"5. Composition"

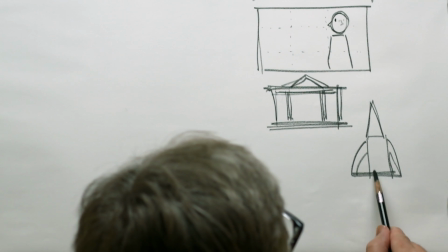500s
Okay, more of a vaulted kind of a situation.
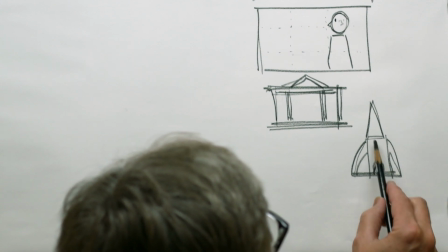504s
These tall steeples and things like that. You might have something way down here and these things coming up here or something like that.
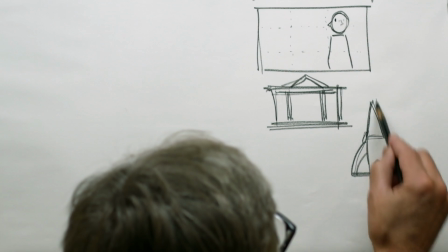513s
Now what ends up happening here is instead of this proportion, now we've got this height to stuff down in here.
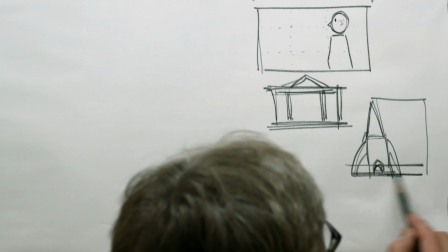522s
And this is more of a Gothic proportion.
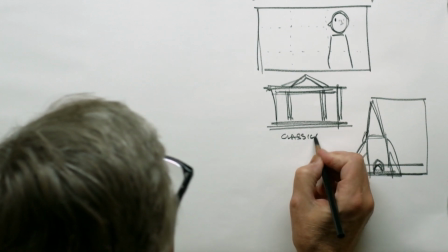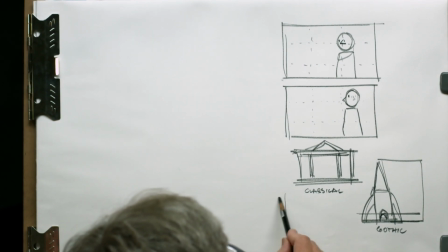532s
So it comes down to the division of that surface.
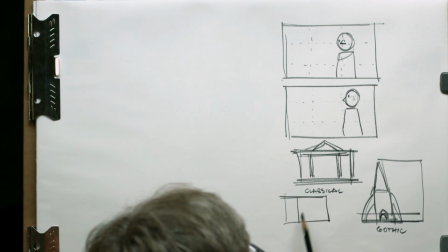539s
Okay? Do we go by thirds, which appears to be more of this classical, or do we go outside absolute thirds and say, let's put it into 3 parts?
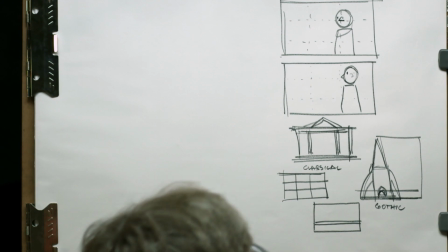559s
Okay?
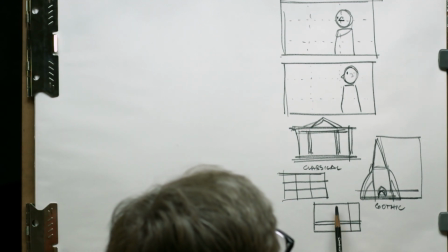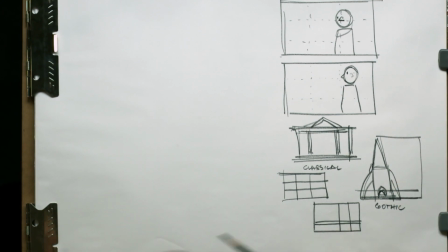568s
I've got thirds here, and I've got thirds here. I've got thirds here and thirds there. You see how this feels a little bit more stable and flat and grid-like? This one's a little bit more dynamic, okay? In our proportions, kind of where we come from here.
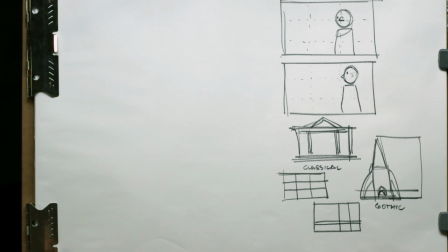582s
So if you want to create something that feels a little bit more stable, go ahead and work on this type of an arrangement.
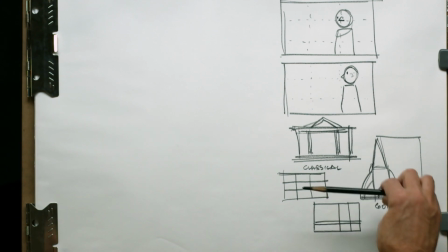589s
It is a good plan to have things into thirds or uneven numbers.
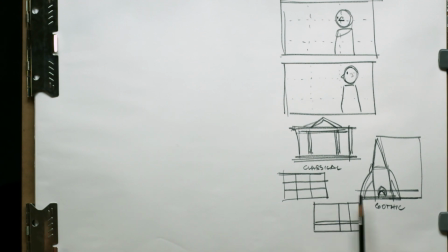593s
And if you go ahead and do that in your composition, it will feel a bit more dynamic. Okay, there's going to be a response. So to sit on that's why I say when working on films, you don't always rely on that same grid all the time.
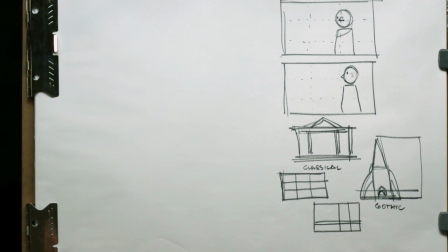613s
And so when you want a real difference, you can push things. You could create any type of a grid or proportion. And if you wanted to rely on that or repeat that every once in a while, you'll start to build themes.
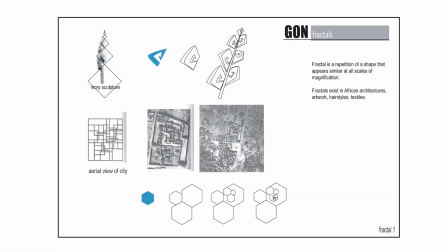627s
And that repetition creates themes. These are fractal relationships, okay? And so these are actually African art elements, okay? Little fetishes and stuff like this on the upper left. But you can see in those squares that are going up and down.
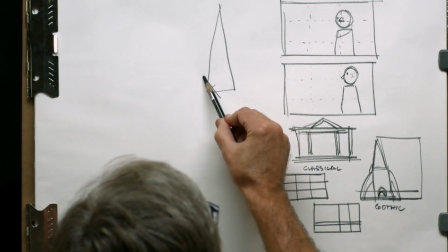646s
If you look at the way some of the things are broken down, if it's a square here and then a smaller square,
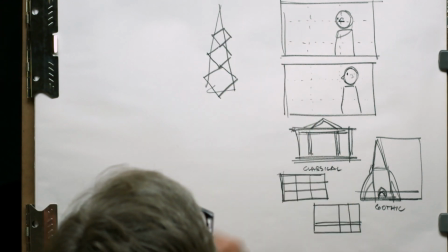655s
and smaller square, and so on. These might be the areas of division.
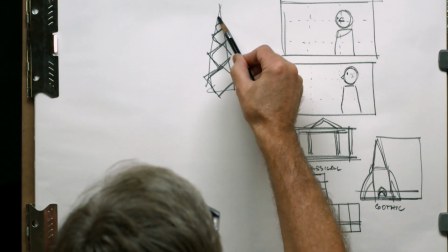662s
Okay? And what happened in some of the African art, they used this scaling process.
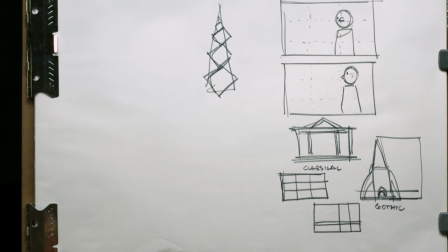670s
And it was a method that they used for their mathematics,
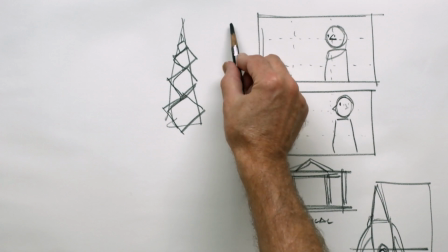677s
mathematics, they use it with their staffs. So they put notches on their staff to count for their herds, right?
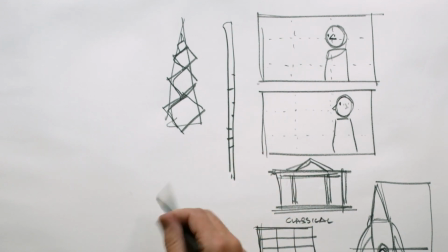689s
Nomadic, they would do that. Well, what happened? It was based on like a system, like a binary system.
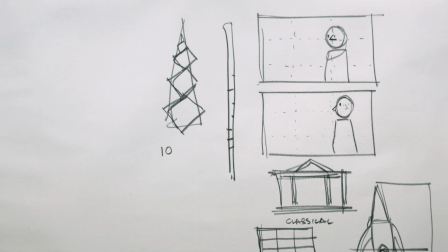697s
Like our computers run on ones and zeros, right? And series of these ones and zeros. Well, that's how they would mark these things out as well. And as far as the villages, they would scale down.
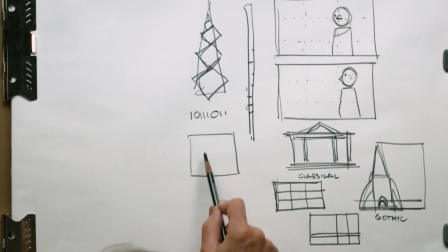711s
There might be an open area if it was like this, and then there might be another one in here, there might be another one in here, there might be another one in here, or it would work in some other way. But they're all proportionally, it was like the same proportion scaled up and down, okay?
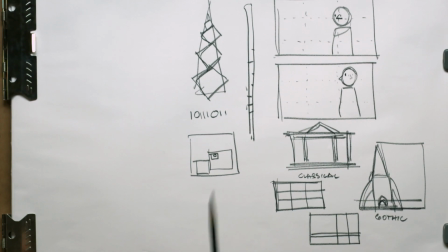730s
And it gave a certain element of harmony, and it was based, again, on something like this. And this is where computer, they were dealing with computers centuries before computers were happening.
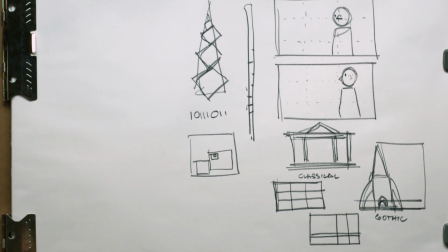740s
So there was a project that I was working on, and it was supposed to take place in Africa, and the story was supposed to take place in Africa, and it was an animated film. And so the studio had a house look, a house design,
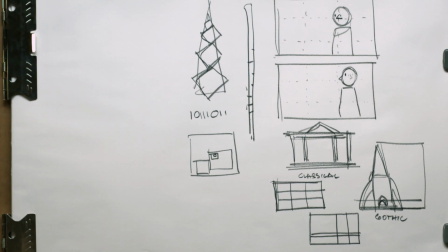756s
and they wanted to incorporate their house style with African art. So when I started researching that about African art and looking at fractals and how they broke down fractals, it was going to be a CG film, and computers love fractals anyway.
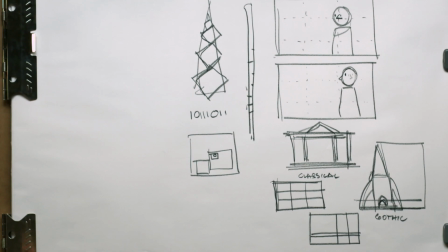770s
So it was like a big, great thing, because then we can start designing, and even maybe let the computer design some of the things.
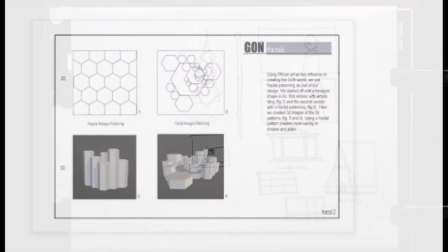777s
I'll show you one of the results of that.
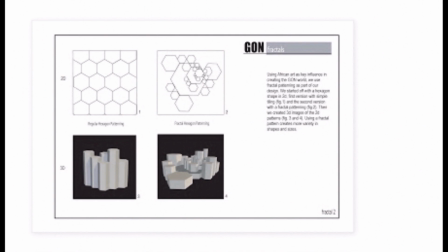779s
This is one of the results where I took just a hexagon, and below that you see it scaled up. Okay, so that we just extruded that straight up. So there's these equal hexagons extruded straight up. And what I wanted to do is I wanted to create a cavern. This was where the bad guy was going to be.
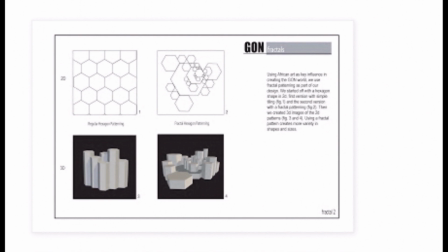798s
I want to make a cavern that seemed, it would become ambiguous space, which we'll talk about, and yet have this certain kind of symmetry of some type. And so what I did was I used these hexagons and scaled them up and down, but I always made sure that they were touching in some way,
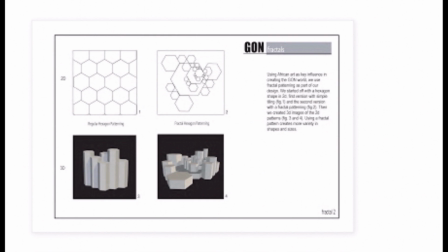814s
because the angles and the straight edges would actually match. And so in doing that, I just did this other diagram where I scaled them up and down, and then I had one of the guys extrude that, and you get the image on the lower right. And you can see that there's a lot of variation to be had in that.
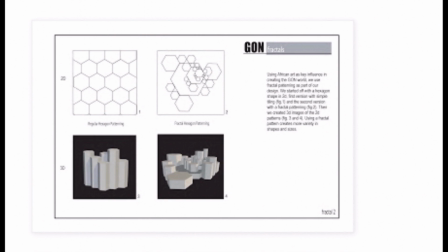833s
There's a lot of variety and variation, and the way you light it, it could become ambiguous. And really what it was is just there's an underlying relationship between these things. And if you can establish some type of an underlying relationship, you have this credible space. And it can emote different things.
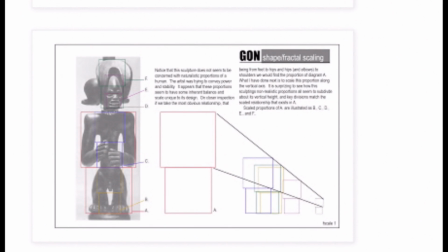856s
Another fetish that I found interesting, and now going into this, my personal taste, this was kind of outside the range of my personal taste. And so I didn't know how to appreciate it.
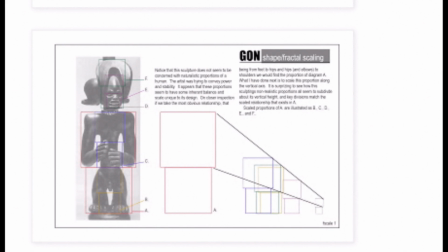873s
I didn't know how to appreciate these African sculptings and fetishes because I didn't pay enough attention to them. I didn't study them enough, and I didn't understand them. I thought, oh, they're not human proportions, and a lot of people would pass that off and say, well, they just, they didn't have the knowledge.
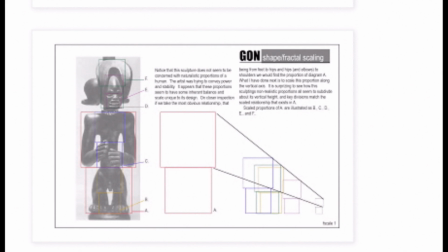891s
That's not the case at all. That's not the case at all, because when you break these down, their whole world was broken into these fractal relationships, they were finding designs and patterns amongst these fractal relationships.
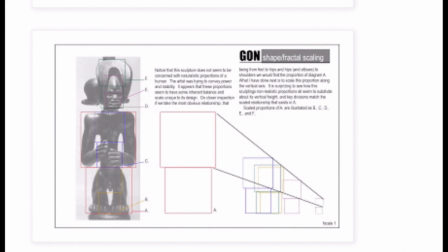904s
And that was more important. That design aspect of these fractal relationships was more important than the anatomical structure. So the bottom line is, you come up with these very caricatured, but very structured and proportionate things within their own scale of proportion.